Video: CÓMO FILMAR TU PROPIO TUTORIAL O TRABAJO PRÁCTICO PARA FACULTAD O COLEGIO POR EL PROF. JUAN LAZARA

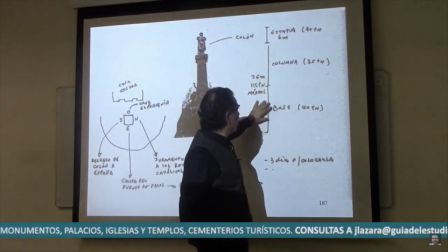[12:27]
Y finalmente, como cierre,
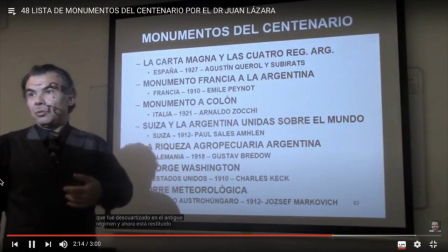[12:30]
una síntesis, el historial de la obra, las influencias estilísticas, autor, época, como están viendo ahora, una placa de cierre que nos dé una síntesis de todo lo que estuvimos diciendo para que el espectador pueda tomar apuntes y además nos salvamos de leer que queda tan desagradable. Bueno, quería hablar un poquito de edición Lo más importante, ya lo hemos dicho Es que los datos de la obra que ustedes están mostrando Aparezcan en un zócalo abajo Nombre de la obra, año y autores Y entonces ustedes no necesitan leer Porque aparece ya esa información al pie de la pantalla El zócalo Otra cuestión de edición importante es los inserts Cuando ustedes hablen, ustedes están hablando Pueden insertar una imagen que empieza en pantalla parcial
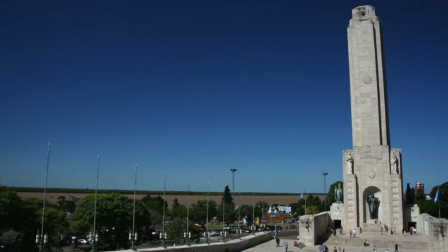[13:21]
chiquitito con ustedes al lado hablando y después se va ampliando, como ustedes están viendo ahora y después,
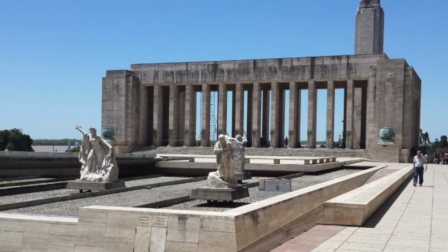[13:26]
por favor, a medida que hablan aparecen las imágenes del monumento o el edificio que están describiendo y luego reaparezcan, no es cuestión de desaparecer detrás de la fotografía y no volver a aparecer es importante volver a aparecer cada tanto para que el espectador sepa quién es el que está hablando bueno, esas dos cuestiones de edición el zócalo, abajo de la pantalla ustedes colocan nombre de la obra, autor año y luego insertan la imagen del edificio, del monumento que están hablando primero pequeño, pantalla parcial y después grande y por supuesto que cada tanto insertar placas donde con criterio pedagógico describan las características estilísticas del
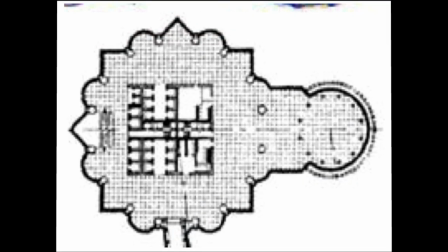[14:08]
monumento como están viendo ahora y como hago en general en mis clases que ustedes están acostumbrados a ver Bueno, esas son las cuestiones básicas de edición Ya hablamos que tiene que haber una placa inicial Donde ustedes pongan el tema,
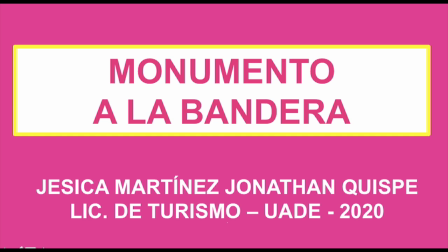[14:22]
el nombre de la obra Autores, el nombre de ustedes, del equipo que integró la investigación Y la institución que representan o de la que forman parte Y al final, por supuesto, después de nuevo los créditos De dónde tomaron las imágenes, porque no van a ser imágenes de ustedes Sino tomadas de internet, dada que no pueden salir por la cuarentena Entonces, al final, una placa con la bibliografía y con el crédito de las fotografías,
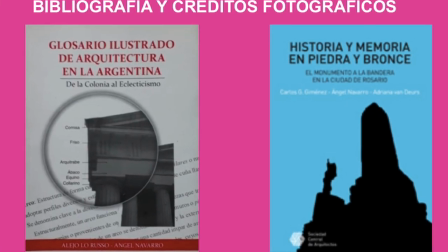[14:45]
para que ustedes digan de qué sitio, de qué lugar tomaron, quién es el autor de cada fotografía que ustedes mostraron. Y una cuestión importante, si le quieren poner música al video, por favor, fíjense en YouTube que hay temas que tienen los derechos libres de uso, pueden usar.
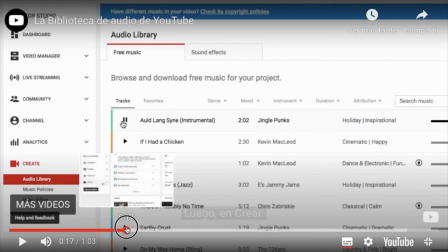[15:03]
Por ejemplo, yo uso un concierto de Franz Liszt que es libre de uso
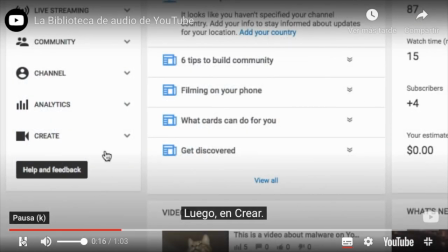[15:09]
para que no tengan problemas de derechos de autor en el momento que ustedes suban el video a YouTube. En el próximo corte les voy a explicar cómo hacer la subida. por último lo que les quería decir es que una vez que ustedes ya hicieron el vídeo lo editaron como lo suben a youtube es muy importante
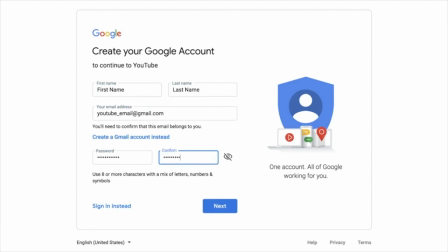[15:31]
que bueno armen un propio canal de youtube que lo hacen rápidamente pero después cuando suben el vídeo colocar el nombre el título del vídeo que sea el
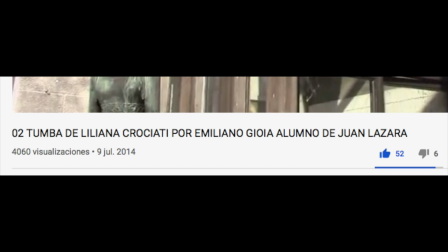[15:41]
monumento que ustedes analizan realizado por ustedes monumento a la bandera por este Jonathan Gómez, ¿no es cierto?
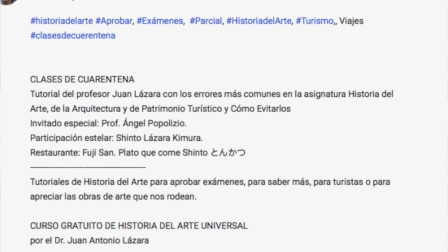[15:50]
Ese es el título. Después en la descripción ustedes van a poner lo que hicieron, la investigación, un resumen, un abstract, digamos, en la descripción del video.
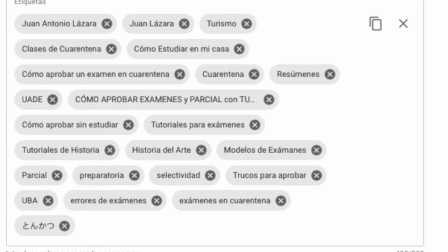[15:59]
Y luego vienen las etiquetas, si hacen el monumento a la bandera, monumento a la bandera, bueno, y las demás etiquetas, historia del arte, el periodo que corresponde, las influencias estilísticas, Alejandro Gustillo, Ángel Guido, los autores, que también tienen que estar en esas etiquetas. Cuantas más etiquetas pongan relacionadas con el tema que ustedes investigaron, más rápido se va a encontrar en los motores de búsqueda YouTube.
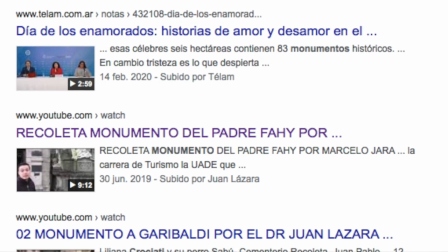[16:26]
Bueno, todo eso supongo que ustedes lo saben.